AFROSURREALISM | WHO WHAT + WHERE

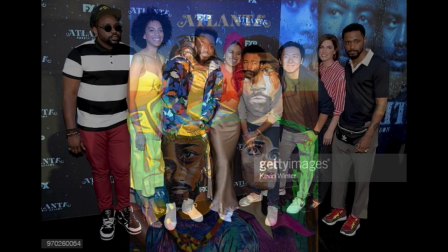8:04 Possibly the most popular example of afro-surrealism right now, Atlanta is a television series created,
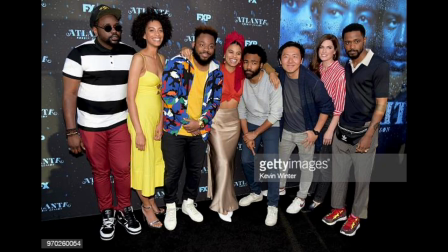8:11 written and directed by actor, comedian and music artist Donald Glover, screenwriters Stephen Glover, Stefani Robinson and Zazie Beetz, director Hiro Morai and others.
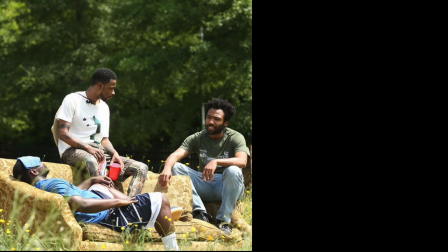8:22 Glover had said in an interview that he wanted to create a show that authentically displayed what life in the state of Atlanta is like but he also
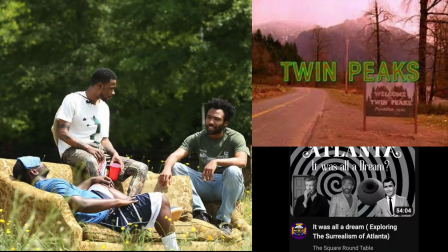8:30 compared it to the surrealist show Twin Peaks but with rappers and it's often exploring the fine line between dreams and reality.
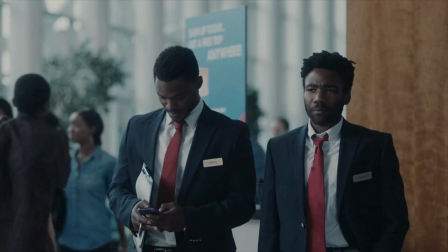8:39 Like every television series Atlanta has a skeletal chain of main characters who we see navigate their lives, relationships,
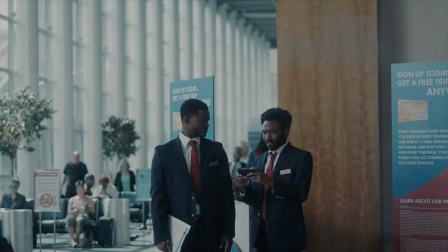8:46 careers and views of the world. In the pilot episode, the viewer is presented with an average premise for the direction of the series.
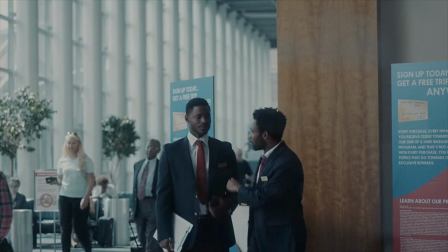8:54 College dropouts struggling at a job he dislikes, decides to become manager for his cousin who he just found out is now a rapper.
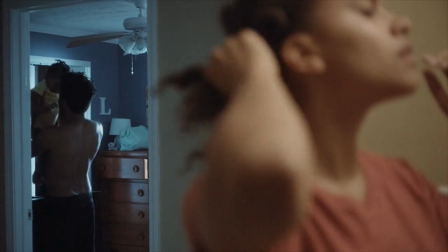9:01 He seems to have feelings for the mother of his child who does not seem to reciprocate these feelings.
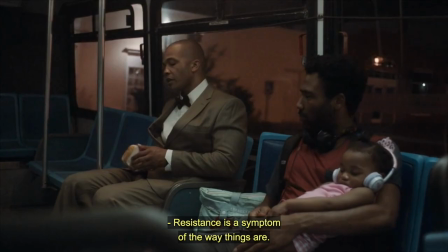9:07 What's special about Atlanta is even in the very first few episodes,
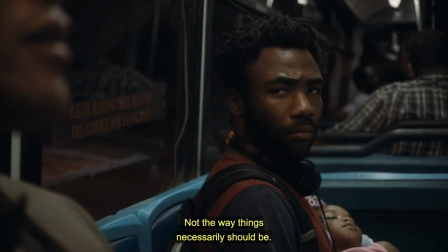9:10 we can see the writers pushing boundaries with their bold topics and by eliciting discomfort amongst the audience.
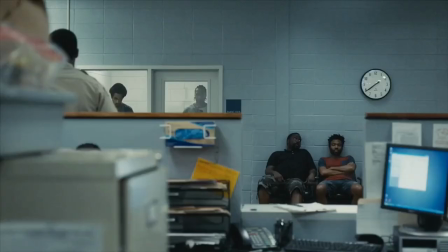9:20 In the second episode of the first season,
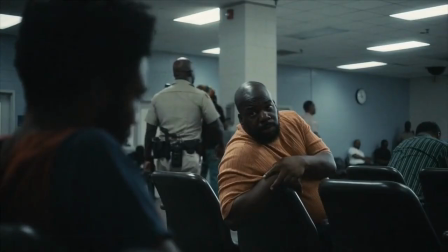9:23 main characters Earn and Alfred are arrested and Earn continues to await his release for what seems like days after Alfred is gone.
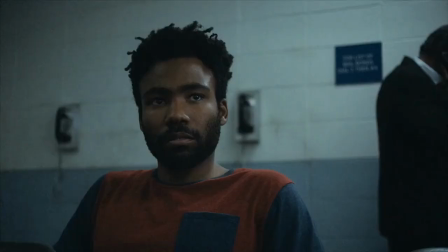9:30 In the waiting room of the prison, the strangers that surround Earn are somewhat odd and the viewer is immersed into an unsettling,
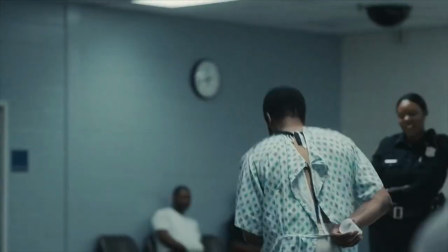9:38 uncomfortable and fearful atmosphere. paying full attention to every moment this immersion in
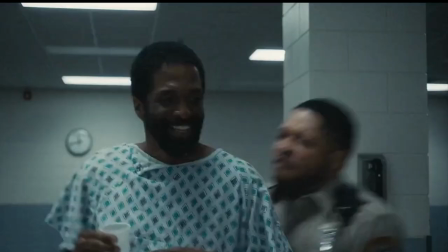9:44 discomfort is what makes the brutal beating of a noticeably unwell prisoner all the more shocking the viewer is
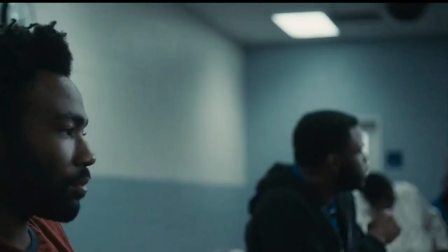9:51 drawn into the prison with urn experiencing the same state of unease and confusion as him and then forced to experience the
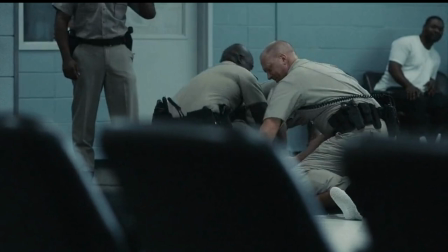9:58 same state of appallment and dismay the beating at this moment feels almost imagined for both the viewer and earn.
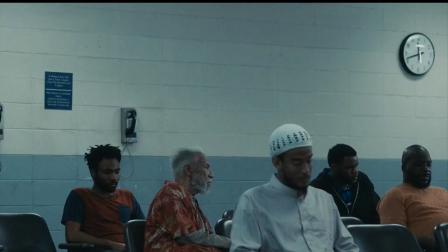10:06 It's certainly not expected, predicted or even justified so it feels surreal but as we all know police brutality is very real and very common.
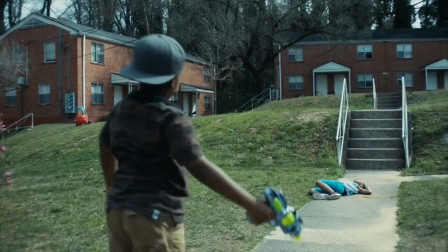10:15 This is the earliest time Afro-surrealism is really used in Atlanta to depict
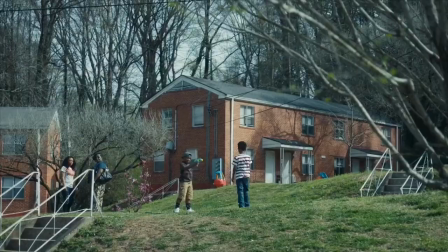10:20 the black experience giving the non-black viewer a snippet of what it means to be black.
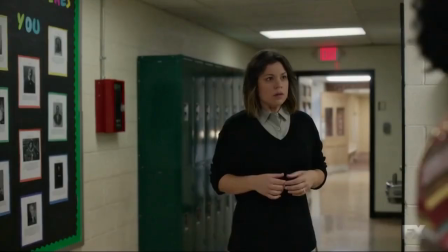10:25 Another shockingly surreal episode of Atlanta was Three Slaps,
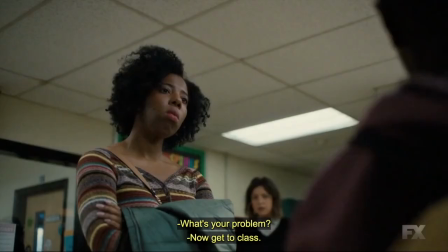10:30 the first episode of season 3 written in 2009 by Stephen Glover, where the familiar cast are barely seen.
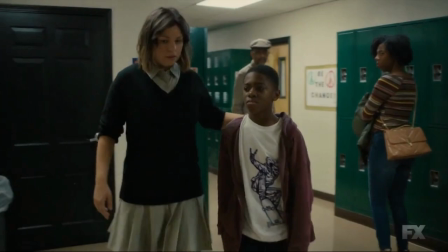10:37 Instead we are introduced to a young black boy, Loquarius,
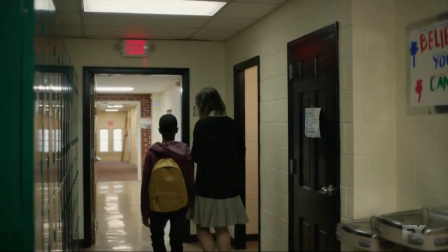10:41 whose white school counsellor believes is in danger with his mother and grandfather and who decides to call the authorities.
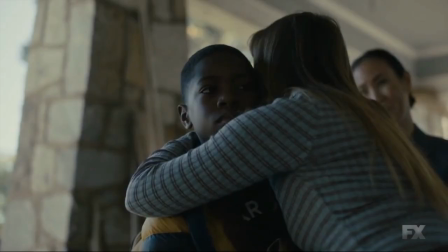10:48 The boy is then removed from his home and placed in the care of two white women who
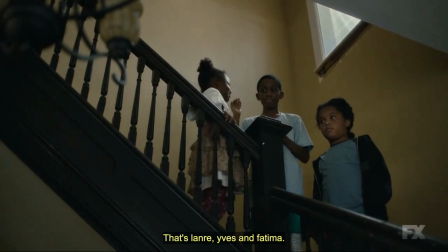10:53 have already adopted three other black children who are clearly unkept and underfed.
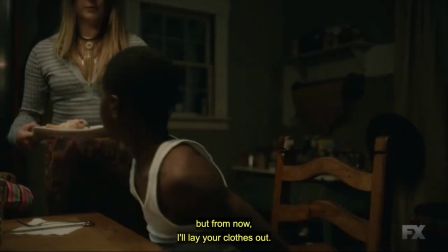10:58 We see Laquarius trying to persevere through a seemingly painful and comfortable life with these strangers who all have their own airy air about them.
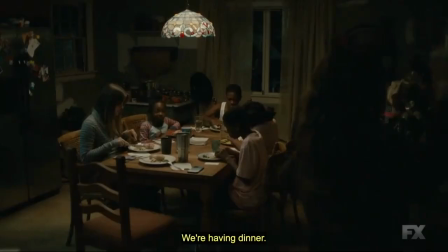11:08 This is she. We're having dinner.
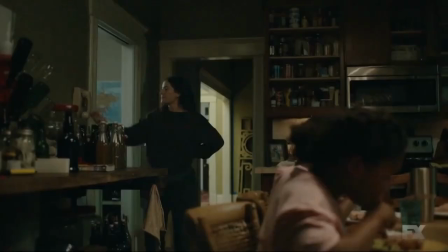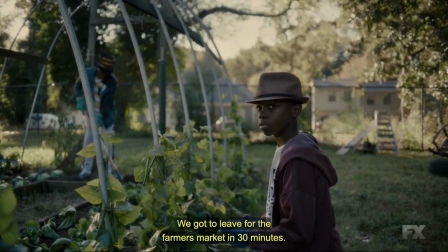11:19 The episode is full of bizarre moments,
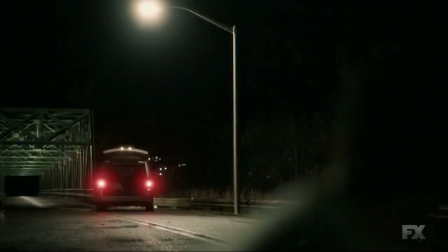11:22 but the surreal climax of this episode is when the white women drive the four black children off a cliff, killing them all.
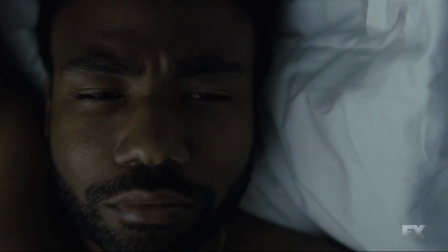11:30 One of the main characters, Earn, is then finally shown at the end of the episode, waking up, so we're somewhat relieved at the suggestion that it was all a dream.
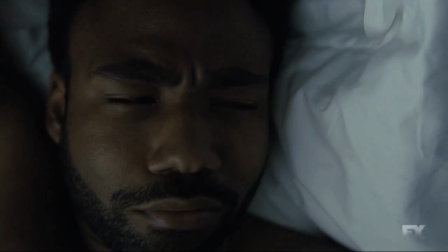11:39 Throughout this episode, the viewer is confused, trying to make sense of the supposedly illogical aspects, and by the end of it, they just don't know what to think.
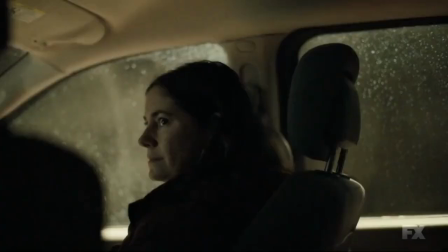11:48 It seems the episode is random and closer to a horror than the authenticity we're used to from Atlanta.
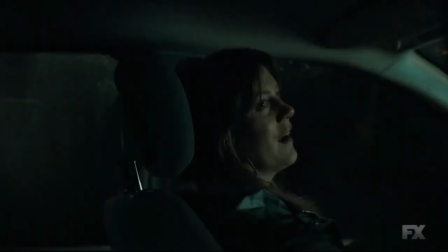11:53 However, this is only true for the viewer who has no knowledge of the real-life incident of March 2019
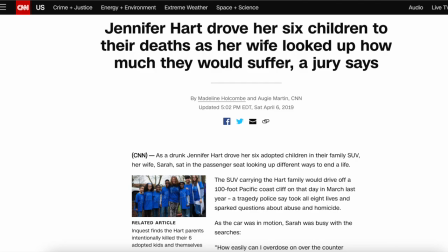12:00 when Jennifer and Sarah Hart intentionally drove their six adopted black children off a California cliff.